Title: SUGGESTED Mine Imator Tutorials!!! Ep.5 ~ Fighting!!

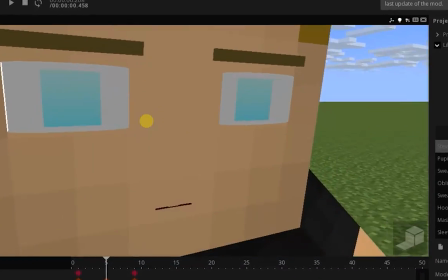Animation is hard. Don't just make doll faces, that's weird, okay?
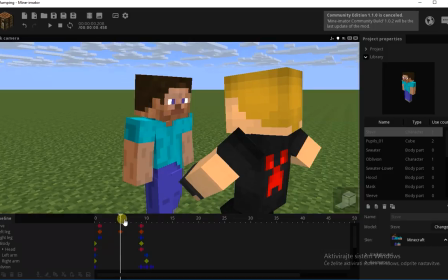No one's gonna watch that, it looks derpy. So if you want a nice fighting animation, you always have to make characters move and react.
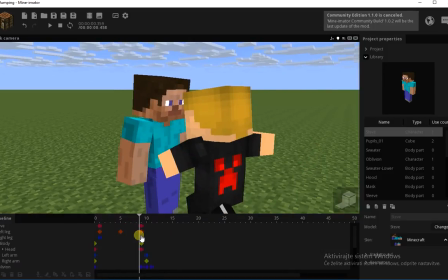If they stand still,
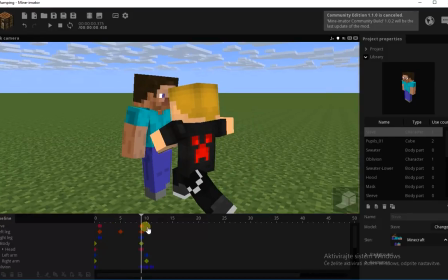that's just a sloppy animation, and no one's gonna watch that, it's ugly. So maybe we can add one frame of him standing still.
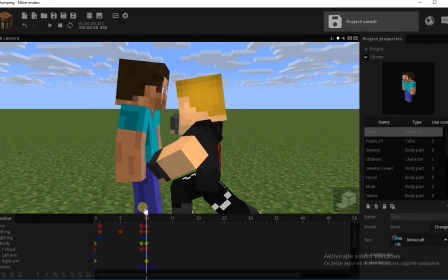That's an exception, because you can't see it because it's only one frame. I do that a lot, actually. In Divided, I did that a lot, but nobody saw it. So, the punch ends here.
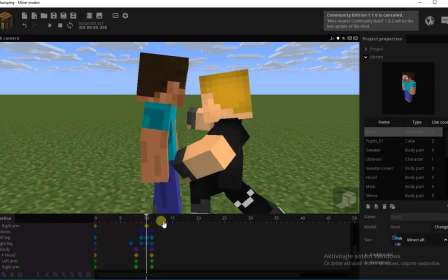So this is where he actually pierced his stomach. Ouch. And the Steve actually has to react one frame before the punch happens.
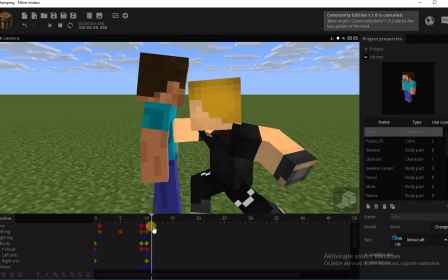I mean, like, bam! Now I'm gonna move him a little backwards,
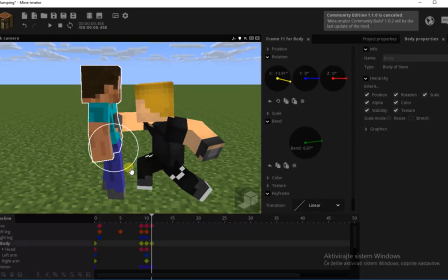and his body backwards, and bend it, just like, ooh, he took a punch. I mean, like, ouch. Ooh, like, ooh, looks realistic, but actually he starts moving before he even touches him.
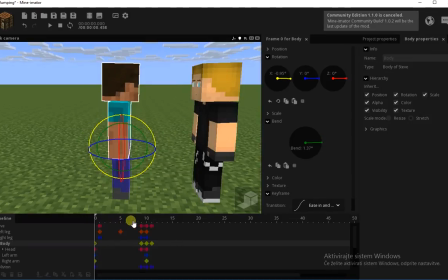But if I play this out, look, it's like he actually got hit by that thing.
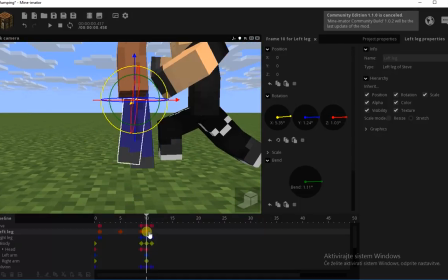And we're gonna try to adjust the legs, of course. His leg was here, try to move it on the same place, and maybe just bend it.
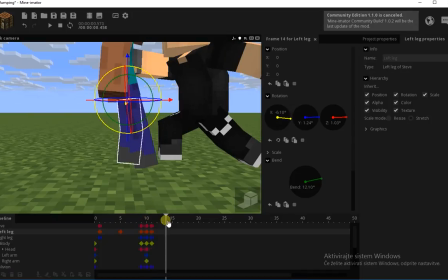Look what I'm doing.
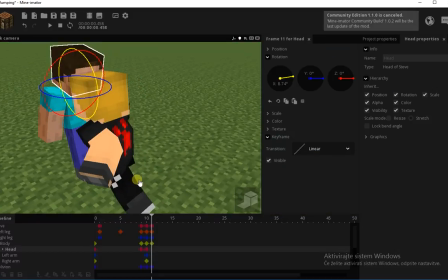So, and his arms also throw out. Oh, that's his head!
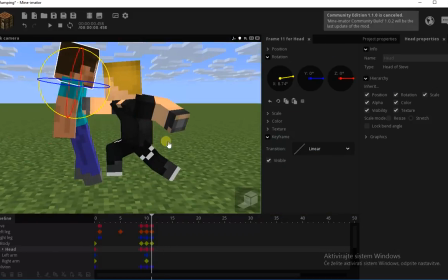Head looks down because he got punched, like, ooh! Now
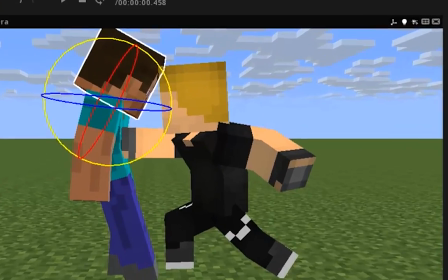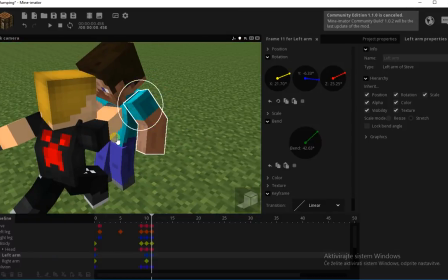arms, throw out, backwards, bend, forward, forward, maybe a little forward, that's better.
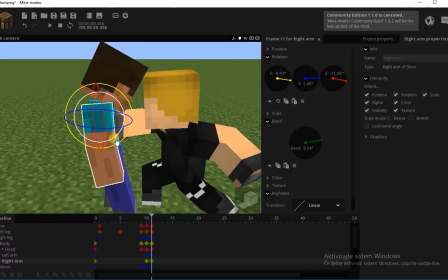I mean, I'm improvising this, there's no script to that kind of animation.
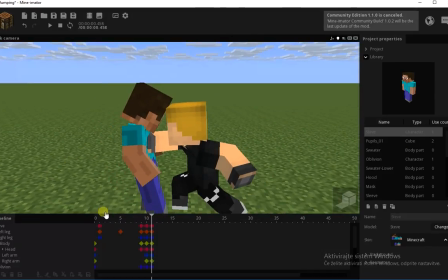So like, look at what I did here.
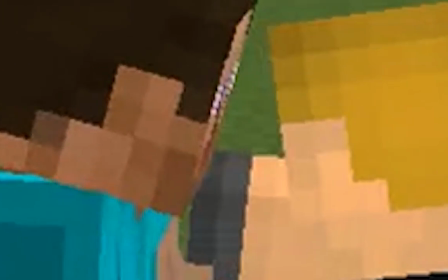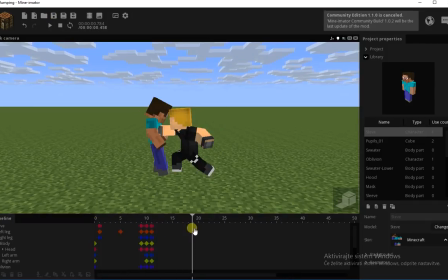Yeah, looks like a cool punching animation, is it? Yeah.
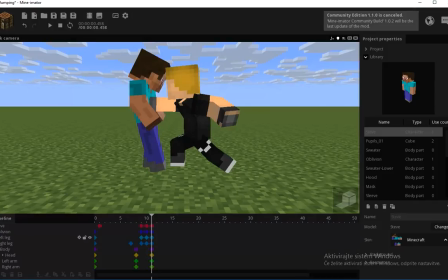So now what we do here is actually animate Oblivion first,
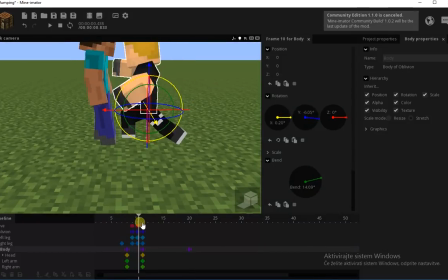and his body stopping the rotation, because he ended with a really sharp animation. I mean, look at this. A is in quart. Okay, the first part is smooth because it's A is in. But what about the ending? It just stops with a very fast motion. We can't allow this in our animation.
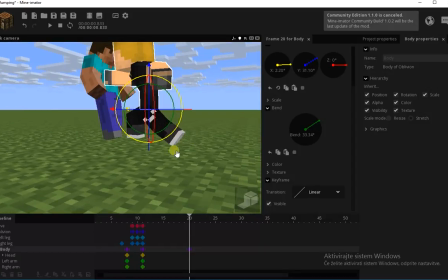So we're gonna turn his back a little more, and turn his body a little more, and bend it a little more, and actually add an A's out animation.
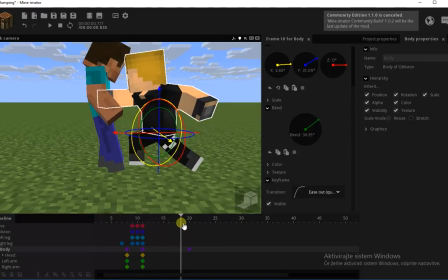So he stops, look, he punched and now he stopped down.
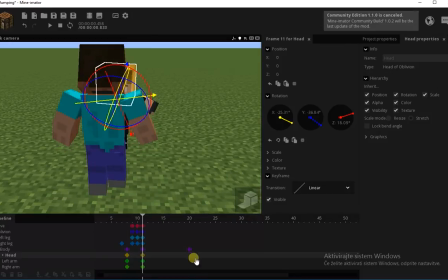And his head, well, the head as well follows him.
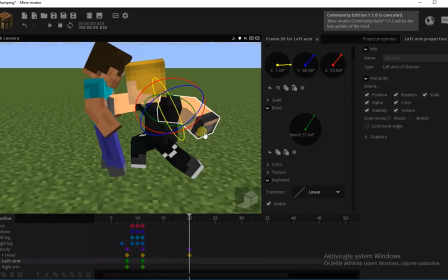Also with an A's out, I don't care which one. This arm, just make it go a little more backward, bend it a little more.
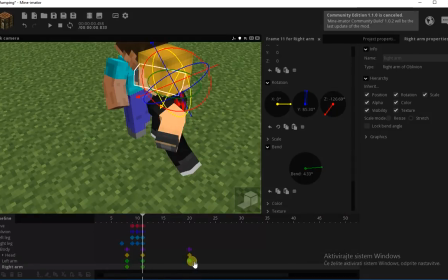Of course, A's out, maybe with some delay.
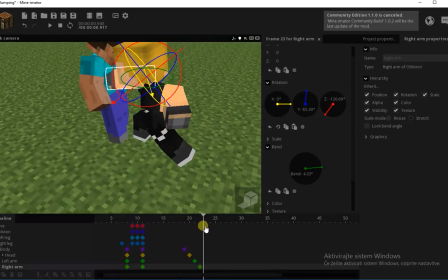I'm just gonna make this like staircase delay, like, why not?
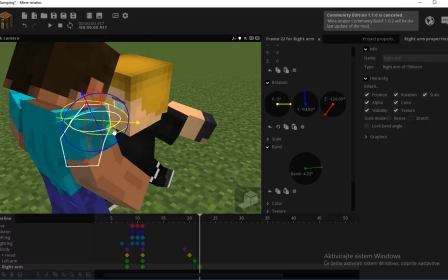And this arm basically just gets more rotation and is bent.
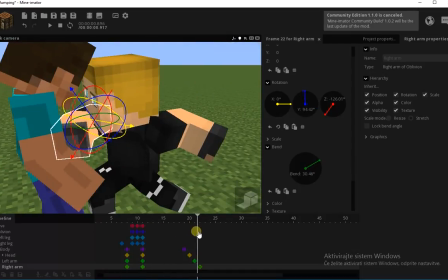Bent because he punched him, look. You see what I mean? See what I mean?
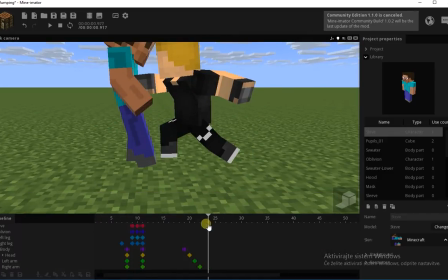So now the animation for Oblivion is done. We just have to make him stand back up.
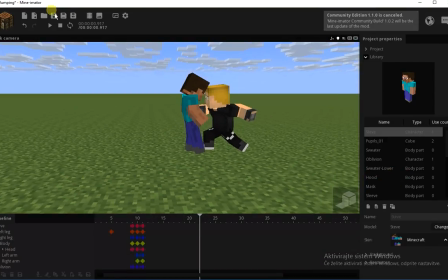That doesn't matter for now. But what do we do now with the Steve?
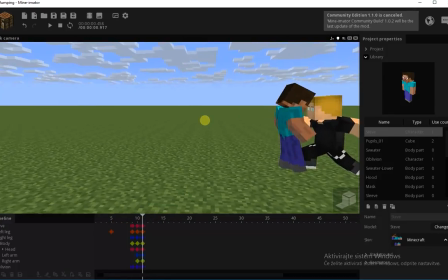I mean, he has a horizontal motion, which is linear, and a vertical motion, which is not linear.
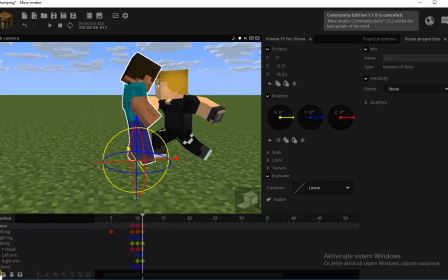This is why we have to put Steve in a folder. Let's just call the folder Steve again.
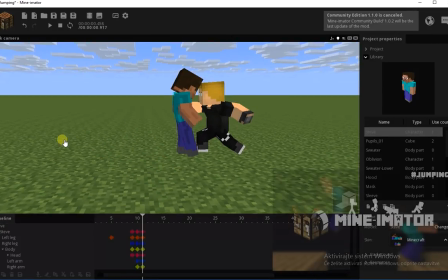And this is basically my holder something. Holder hack or something.
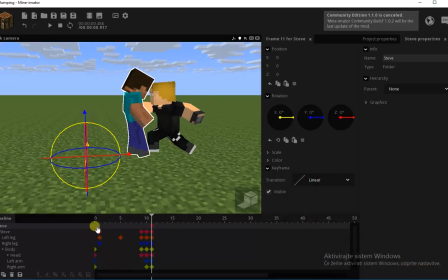I don't know. I didn't even name it. Damn, I'm flipping over my words right now.
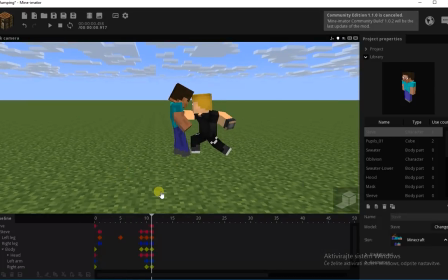So, he, bam, punches him. Now the Steve, I want him to land here.
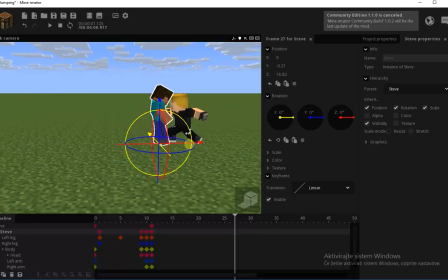I played it out. I want him to land here. So, place the Steve where you want him to be, like here.
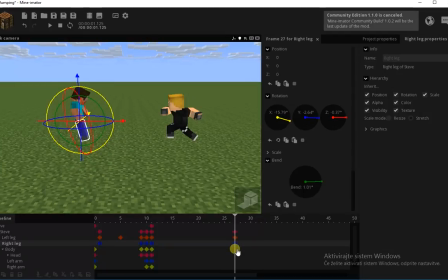This is how fast he's gonna be going. And now, we're gonna rotate his body from the flips and transitions tutorial.
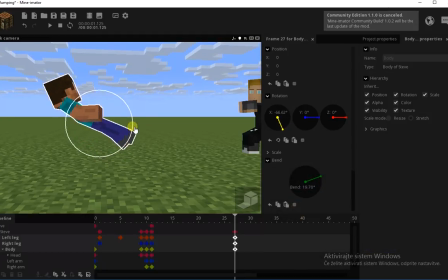This is why I learned you that before the fighting animation even came. Why rotate the legs? Because it has the center rotation position. So we rotate them, and then we just make him like he's falling, like he's actually falling, trying to save his head.
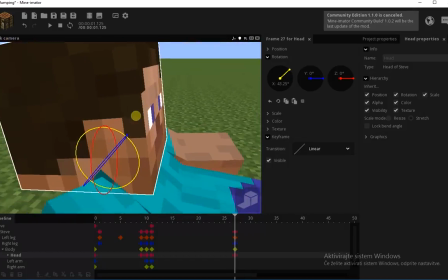Like when you fall, you always turn your head like this because you don't want your head to hit the ground. I mean, that's natural.
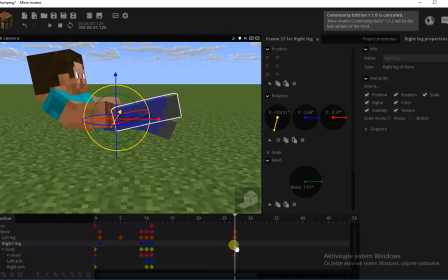Maybe rotate his legs a little up, bend this leg like this.
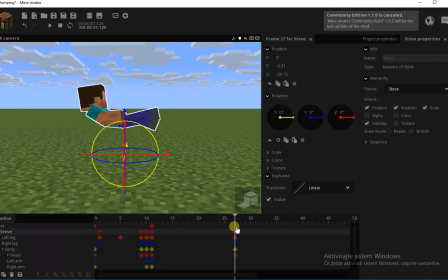This is how he's gonna land on the ground. And now the folder is moved down. Now the Steve hit the ground, and in the middle here the folder moves up.
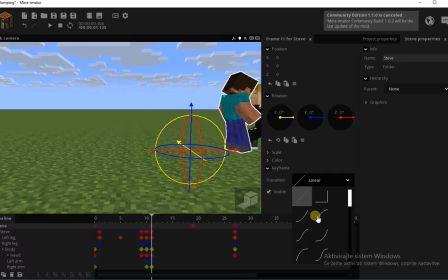So and we of course add an A's out and delay here.
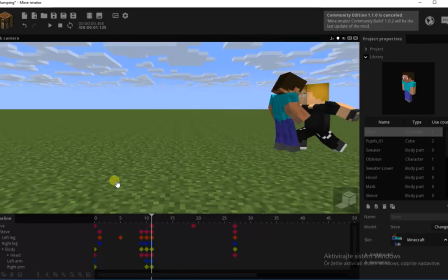So now
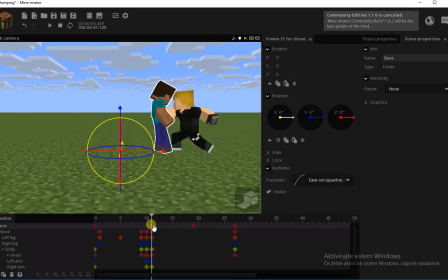looks like he fell realistically, but it's too much of a... Okay, yeah, it's a cringy animation, I know. Maybe animate this faster, I mean, maybe put this foot...
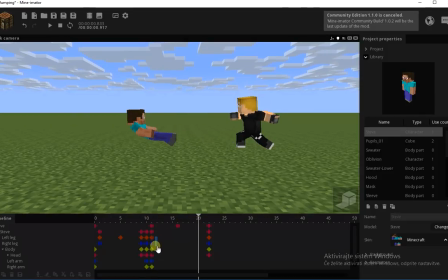Yeah, and of course, maybe even... this is a guess.
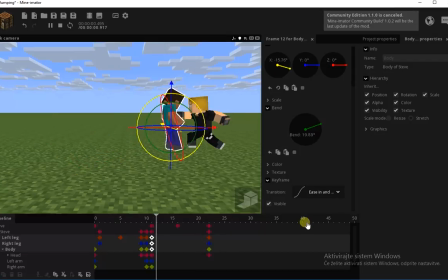No, that looks derpy. I'm playing around with this.
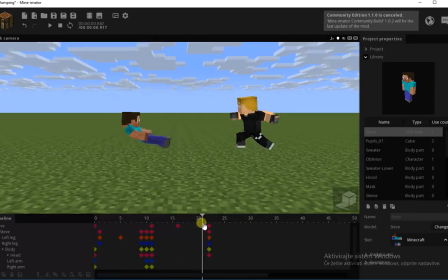Oh yeah, whoa. That's actually good to get rotation after the whole thing.
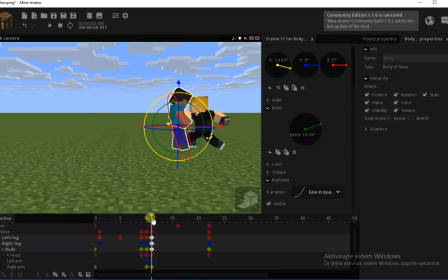Look, I mean, the body parts they're rotating have an A's in transition, so means they're gonna start rotating slower, and means he actually had the time to, you know, like fly backwards before he started rotating.
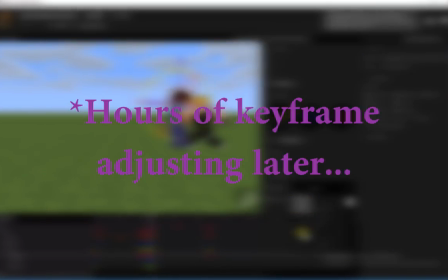That's good. That's pretty good. So now we want his arms to beg for mercy.
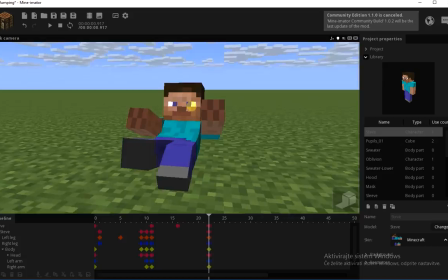Never put the arms in the same level or else it looks too directed.
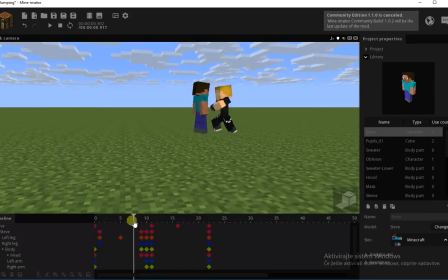So
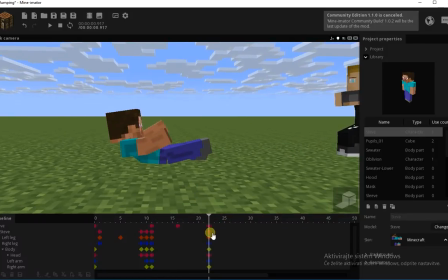yeah, now Steve himself is gonna
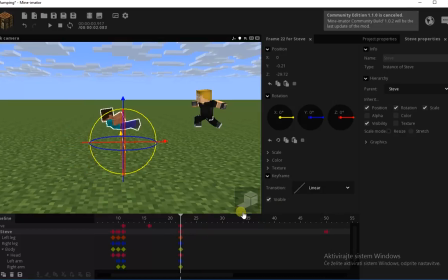have some motion here as well, which is A's out. So now he's just gonna go like this. I mean, you see what I mean here. The bounces are gonna be taken care of by this thing.
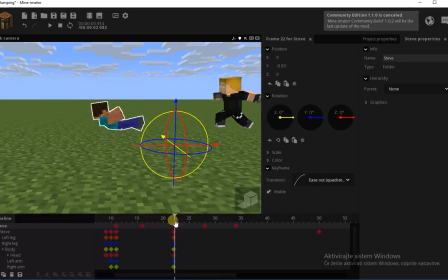How much is here? -10, almost -10. We can put this so it barely looks like he's jumping, just a little more. I mean, don't overreact here. That's what I mean. So
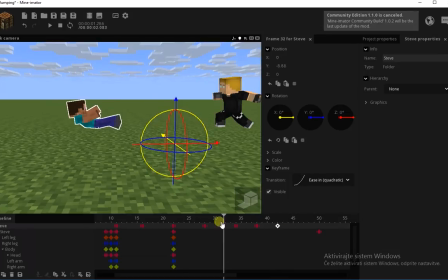we can also make this shorter. I mean, look. Yeah, it looks nice.
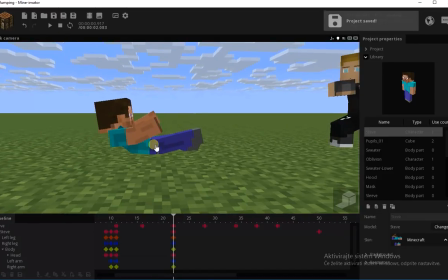Now we just animate the body parts that jump. So after he bounces up,
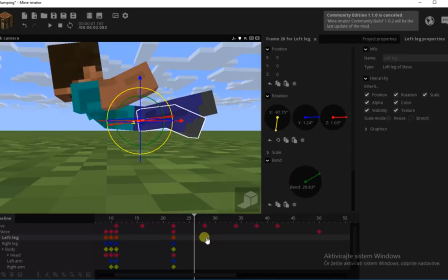this leg was on the ground, so basically it just extends and goes like this.
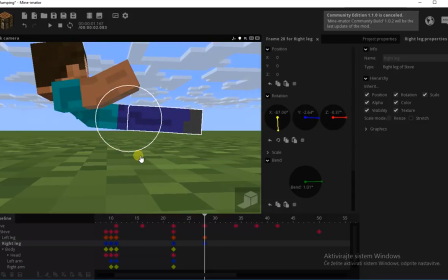I mean, imagine what would happen if you got hit by this. So yeah, it looks realistic. And the body, of course,
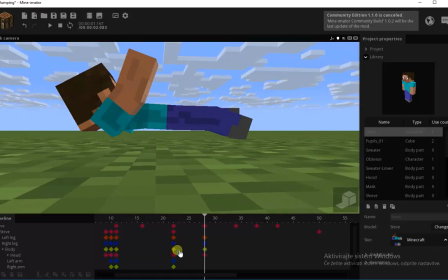bends backwards, head goes up, and that all has an A's out transition.
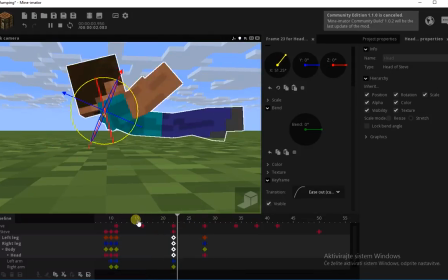It has to happen really fast. So looks like he actually hit something.
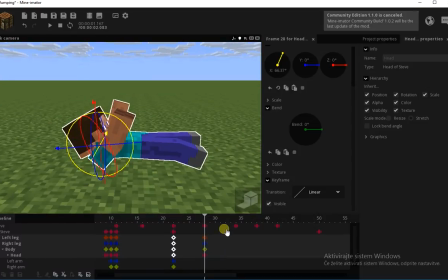We'll get to the arms later, because right now even I don't know what to do with them.
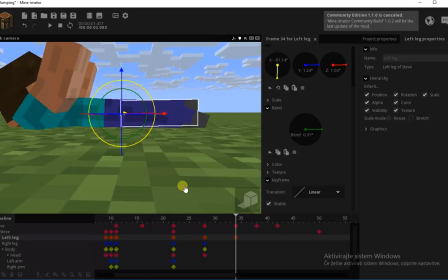And when it hits the ground, of course...